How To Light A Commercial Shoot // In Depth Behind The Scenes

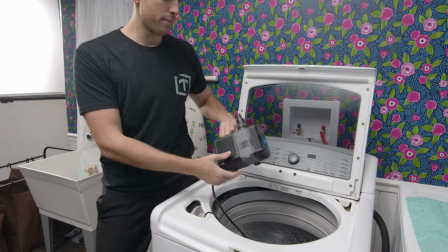And we had a sump pump in here on a remote that
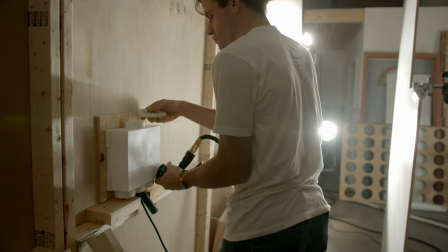we could control to get the water spewing out right when we wanted it to.
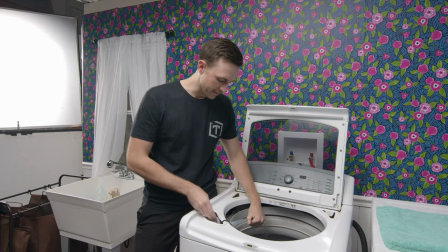We had this tube kind of snuck through the side.
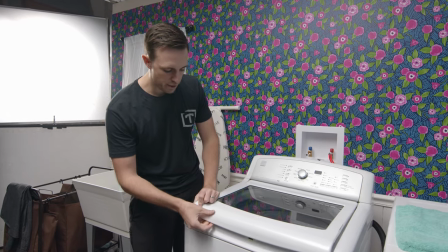Like this. The door closed on it pretty perfectly. We turn it on and it would be spraying out.
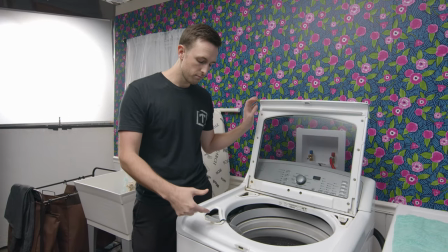And we even filled the tube with Dawn dish soap to make sure that we had that nice foamy, sudsy,
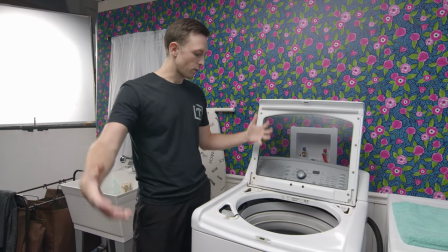soapy look coming out of the washing machine, because if we tried it without it,
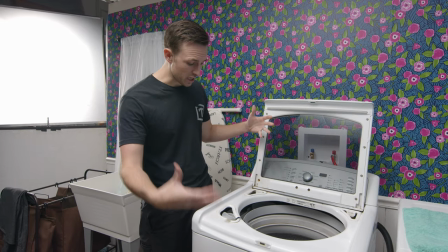and man, it looked very, very sad. It was just the water on the white washing machine just really blended in and that did not look good.
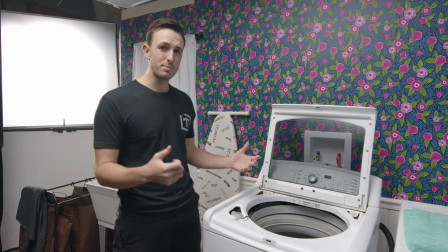So this thing worked amazing, especially because we had it on the remote. The washer and the dryer,
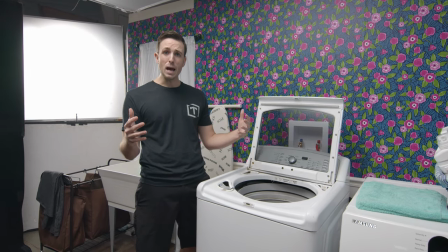we picked up for 50 bucks total.
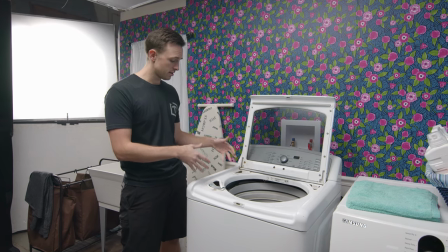This one was 50 bucks. This was the whole budget. 50 bucks here. We bought it off Facebook Marketplace.
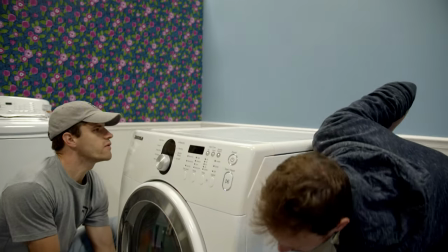The guy that we bought it from said, it has a leak, which was perfect. That's exactly what we were looking for.
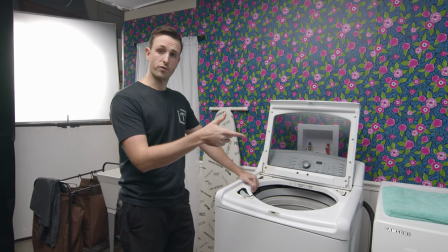The dryer was free. That doesn't work. Doesn't work at all.
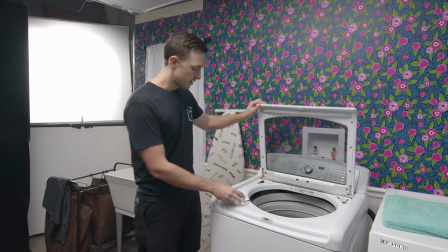But we didn't need it to work. We needed it to look good on set. Behind, you can see the box that we added.
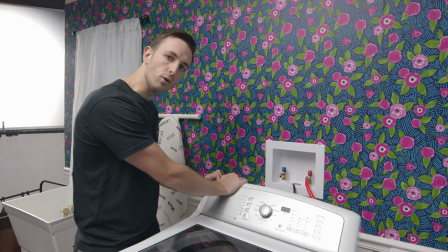In the tiny, tiny bottom left corner, we have a little hole. And we'll show you how we did that from behind.
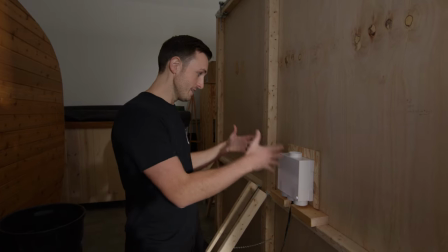Let's go take a look. All right, so this is the outlet box that you saw from the front.
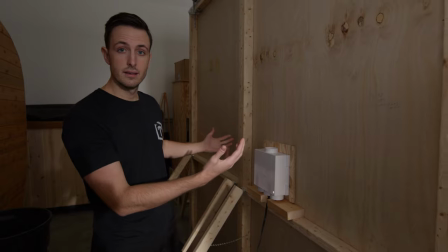And these are the flats from the backside. So we added this.
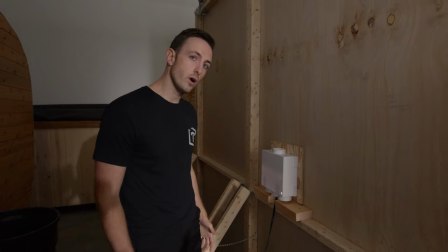We have not used a washer outlet box before.
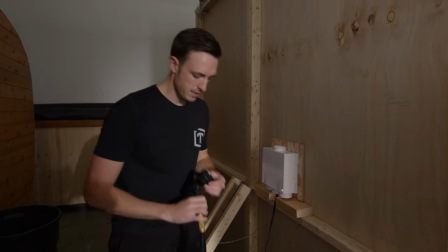We drilled a little hole back here. And then we turned this bad boy to angle spray.
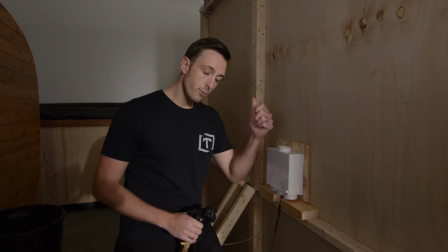And right when Joel got the cue back here, he was ready with the clicker for the sump pump that was in the washing machine.
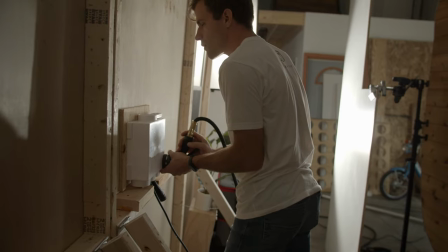And he was ready with this when he got the second cue.
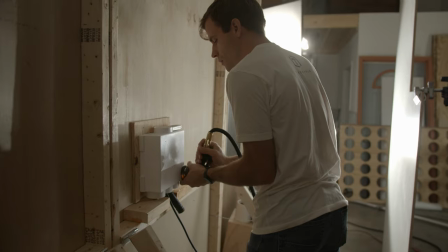And he had his spray lined up to just nail the actor right where we need him to.
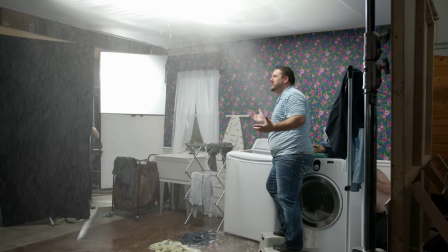And then this way, we wanted a manual person, a person back here, so that we had a little bit more control of how long it lasted,
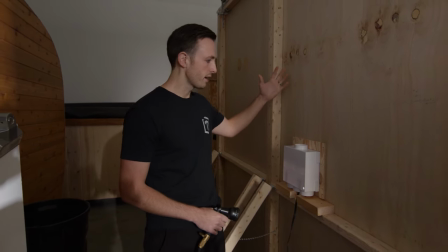you know, the timing of things and how hard the spray was so that it would be able to die down just a little bit at the end.
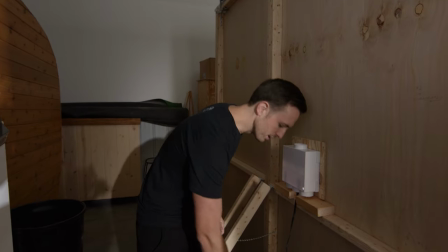So having him back here and being able to communicate him with him worked perfect.
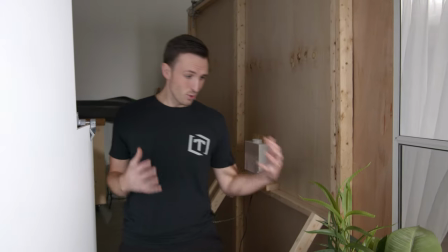Okay, so that was Joel's job most of the time.
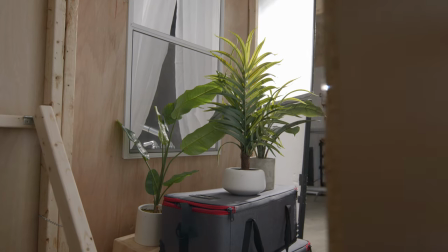This is our nice little vegetation that we created right outside the window.
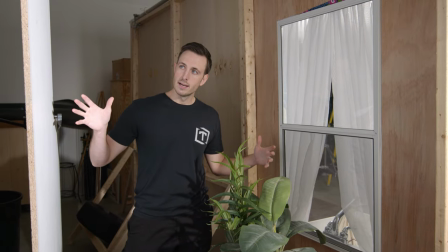And you can see a nice little board here, but I'm gonna let Zach take over.
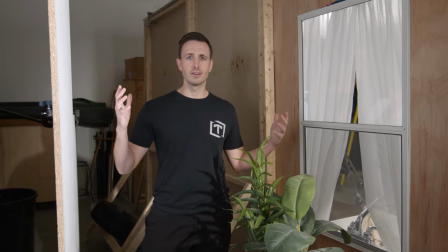He's the lighting expert over me.
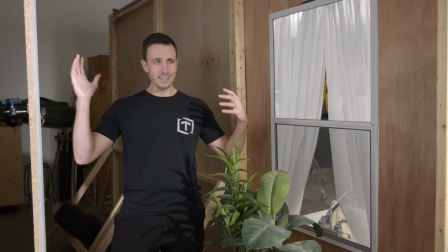I'm gonna hop on camera and let him give you the lighting breakdown for here, the key, the overhead, all of it.
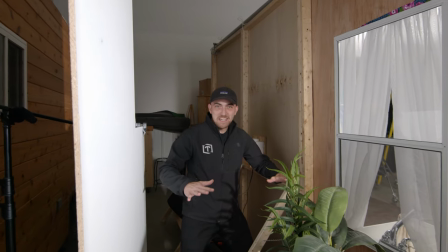Whoa! All right, guys, it's me, Zach. I'm here to talk about the lighting a little bit.
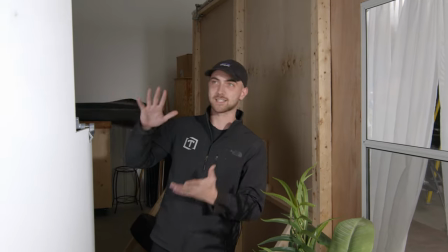We've got this kind of bright sky that we're trying to emulate over here.
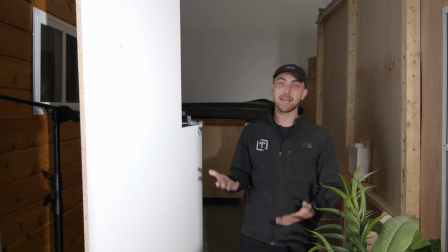We originally had an 8x8 ultra bounce set up,
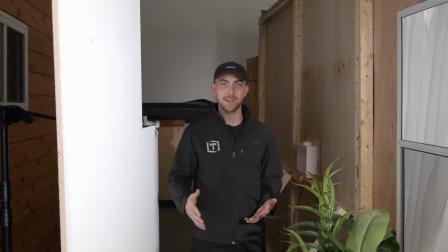but there was just way too many wrinkles on it, and we could see it very clearly from the shot.
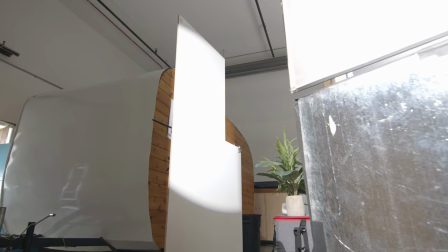So we went ahead, pulled out this white board that we had laying around the shop, grabbed a C-stand and a Cardellini, and we rigged it up, and it worked just fine.
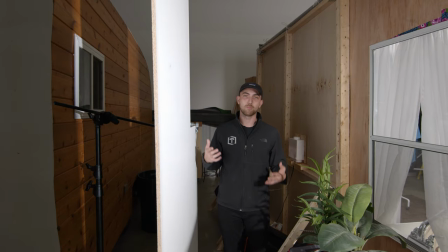So sometimes you don't always need like the brightest, newest gear to get a good shot.
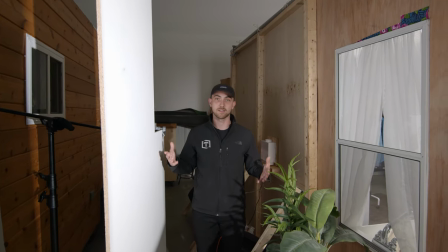You just need what works best. And sometimes it's laying around you.
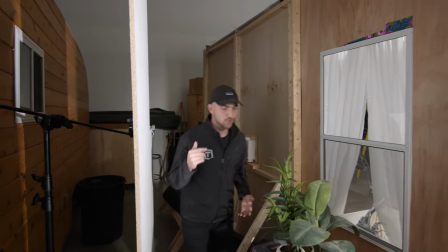How we're illuminating this board is actually with a Aperture 300D Mark II with a spotlight mount.
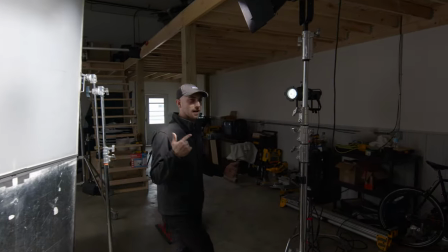I'm probably getting blasted pretty hard with it right now. That's right over here.
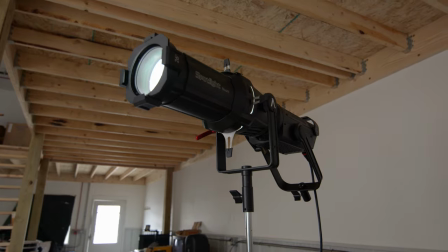We used the spotlight mount just so it could just hit the board and so we wouldn't get a bunch of spill everywhere else.
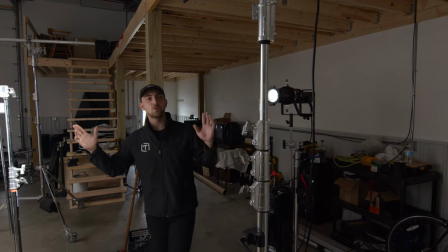That brings me to the key light that we've got.
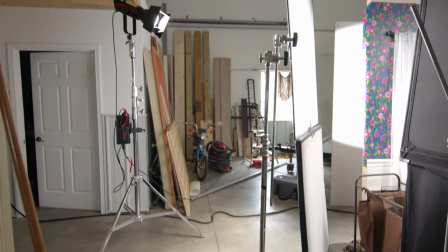We wanted to do it upstage, so it looked like it was kind of coming from a window on this side.
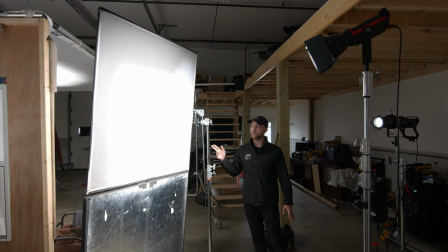And just a 300D Mark II blasting through a 4x4 frame of 250 with actually a bead board at the bottom.
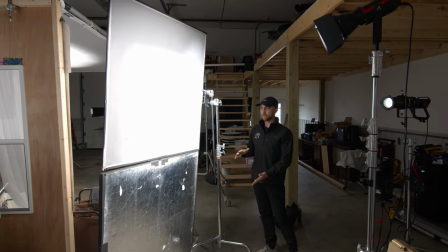But we could have used a 4x4 solid.